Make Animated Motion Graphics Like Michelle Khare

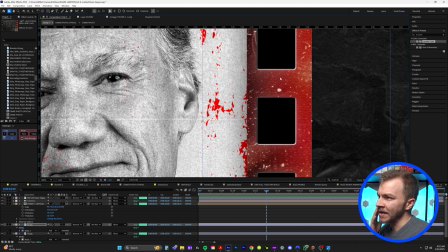I'll bring the film strip in a little closer, and you can see it kind of has this ugly blackness, like still, it's not like transparent the way you would want it.
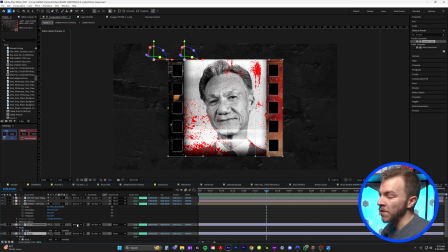So I selected both of my film strips, and the blending mode that worked best for this specific look was exclusion.
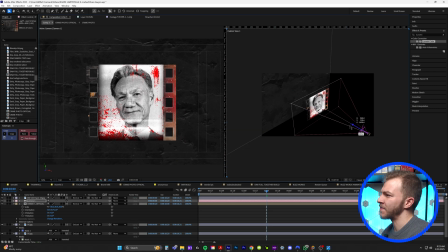If I go back to two views, now you can see that our film strip is connected to our dude really well.
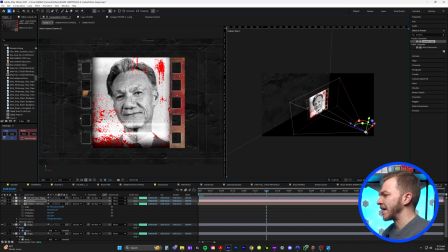That looks so good. And to make the film strip kind of stand out a little better, let's grab our background layer.
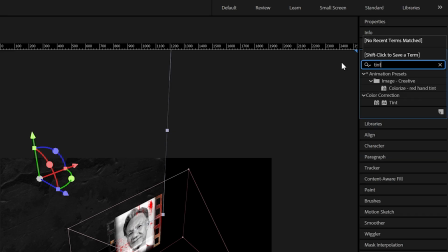I'll isolate this for now. In effects and presets, we'll type in tint, and I will put that on our paper background.
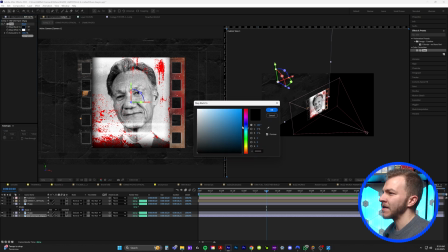And I'm going to select our map blacks too, and I'll give it a cool dark blue background look.
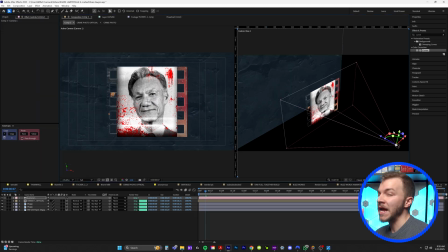That looks really nice. And now I'll make my first camera animation. And the way I like to animate my cameras here in After Effects is not necessarily on the camera layer, but with a null object. So I'll come up to Layer, New, and Null Object. I'm gonna turn it into a 3D layer, click on the camera, and take the Parent and Link tool and connect it to the null.
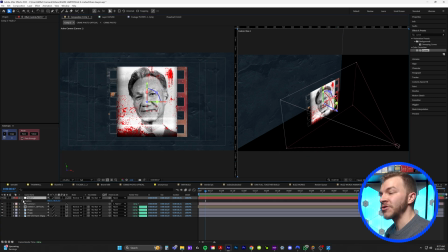So now this null object controls the camera. I'll hit P to drop down position and create a keyframe right here where I like it. And I will start the animation by animating it to kind of go up like this.
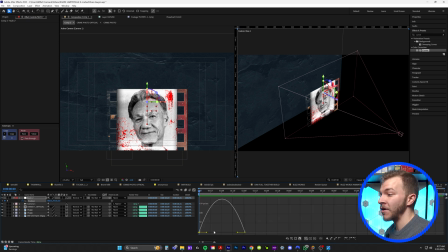Grab these two keyframes and easy ease them. In the graph editor, I'm going to bring the first keyframe to the top so it starts fast. And then I'm gonna bring in the second keyframe like this so it has a nice flow to it. It's gonna start fast and end slow. And if we watch that back, it just looks amazing.
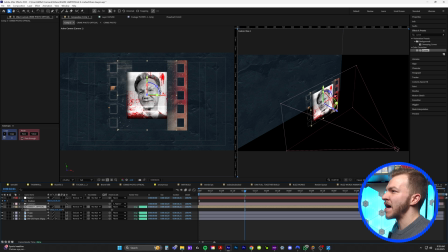Now let's say I wanna scale down this photo. It's not scaling down the negative film strip along with it.
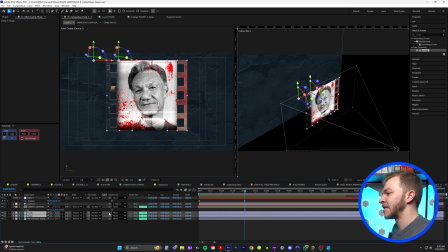So I'll grab my two film strips and parent and link it to the crime photo. So I can actually scale this down a little bit if I wanna like reformat or resize this composition.
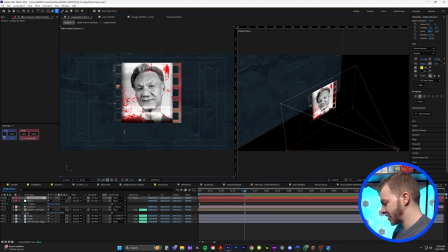I'll grab our text layer and I'll type out this guy's name, which was Wendell Tucker. Ignore the font for now, it's very ugly, but we are gonna reposition it to how we want it.
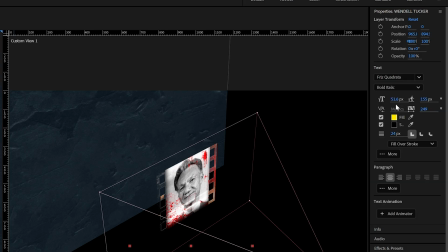And I'm gonna use the font we used in the video, which is Fritz Quadrata.
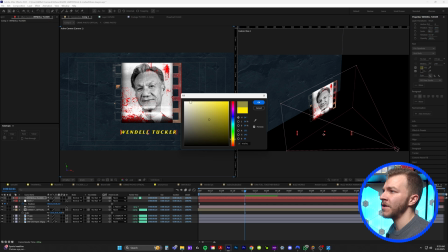I'm gonna get rid of the stroke, turn it white, scale it up a little bit.
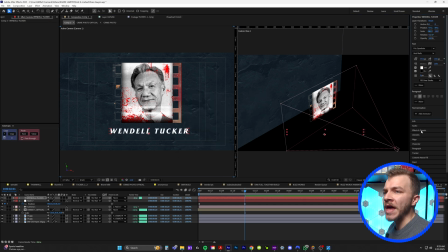So the effect I use to get the green and red chromatic aberration on the text is deep glow. So in effects and presets, we'll type in deep glow and we'll bring that onto our text, which we have to remember to turn to a 3D layer.
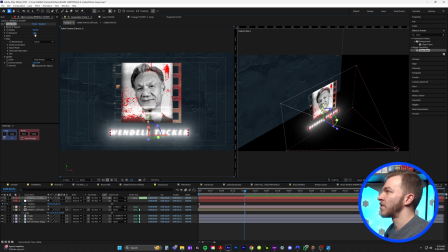So we'll bring that down below Wendell Tucker. I'm gonna bring down the exposure and the radius just a little bit.
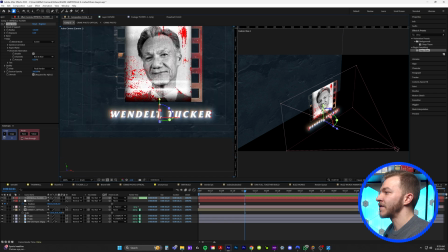And right here under chromatic aberration, we're going to check that. And you can see right now you get that sexy chromatic aberration look.
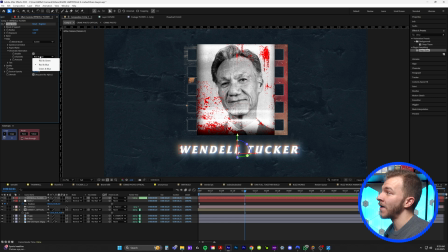I'll go back to one views for this. And I personally thought red and green was a major vibe. We can control how much chromatic aberration we want. Obviously we don't want something crazy like this.
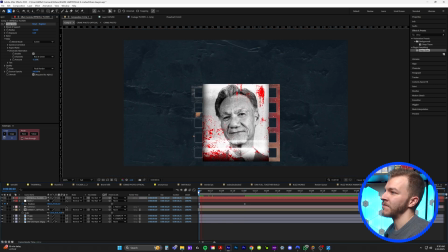Something more subtle, maybe like that. So when we play the animation back, we have this beautiful crime scene animation.
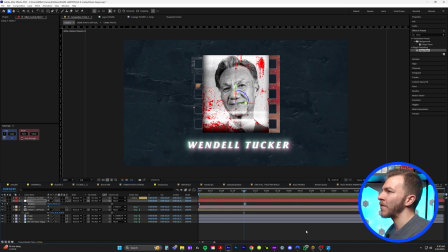And now to give this more pop and some contrast, what we wanna do is come up to layer, new, and solid.
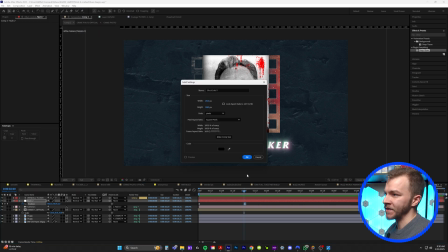And I'm gonna create a black solid that's gonna act as a vignette for the background.
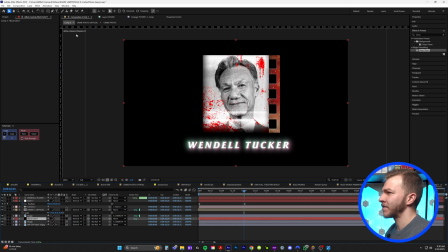I'm actually bring it below everything but our paper background and come up to the top and grab our ellipse tool. And I'm just gonna make a big ellipse on the background. Something that's gonna look like this, and I'm gonna change the mask to subtract.
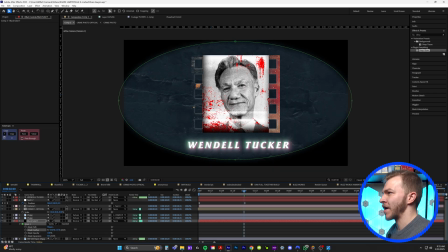And if I drop down our mask options, I'm just gonna crank up the feather. So we have this really intense vignette.
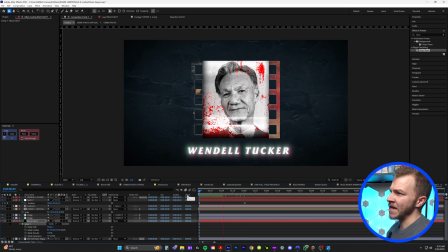And we are not gonna turn this into a 3D layer, so it always is in the background and acts as a constant vignette throughout the animation.
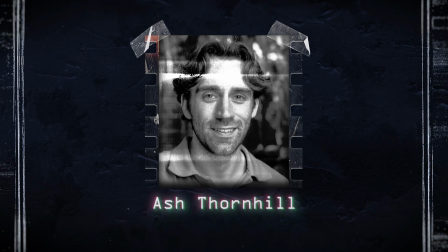Now, this is very center focused. It would be nice if we had some assets on the side. So you can see here in After Effects, I have a bunch of different scanned PDFs.
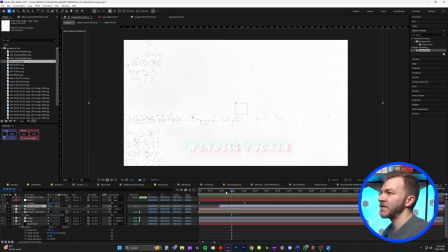Let's use this one, I like this. I'll drag this PDF into our composition and I'm gonna turn this into a 3D layer.
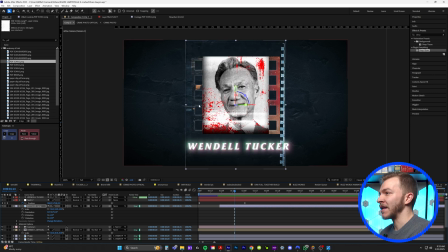And so what we're gonna do is use the blending mode divide. So everything that's black turns white.
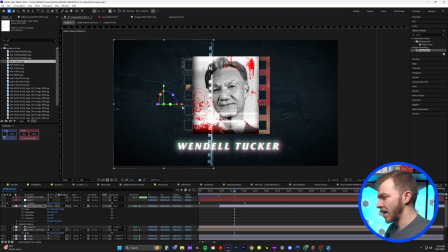I'll put that up in the corner here and I'm gonna move my anchor point to this position so I can scale this up to create some nice border here.
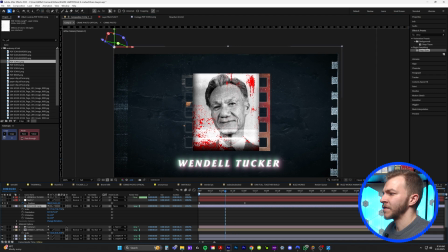So it kind of looks like we're scaling through a document. So now if I watch this animation back, it's gonna look something like this.
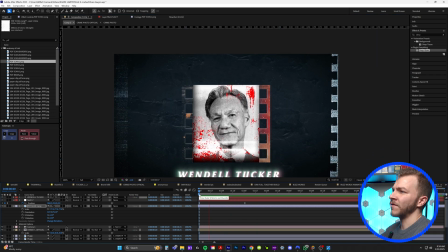Ooh, that looks so good. Kind of like floating through a PDF image.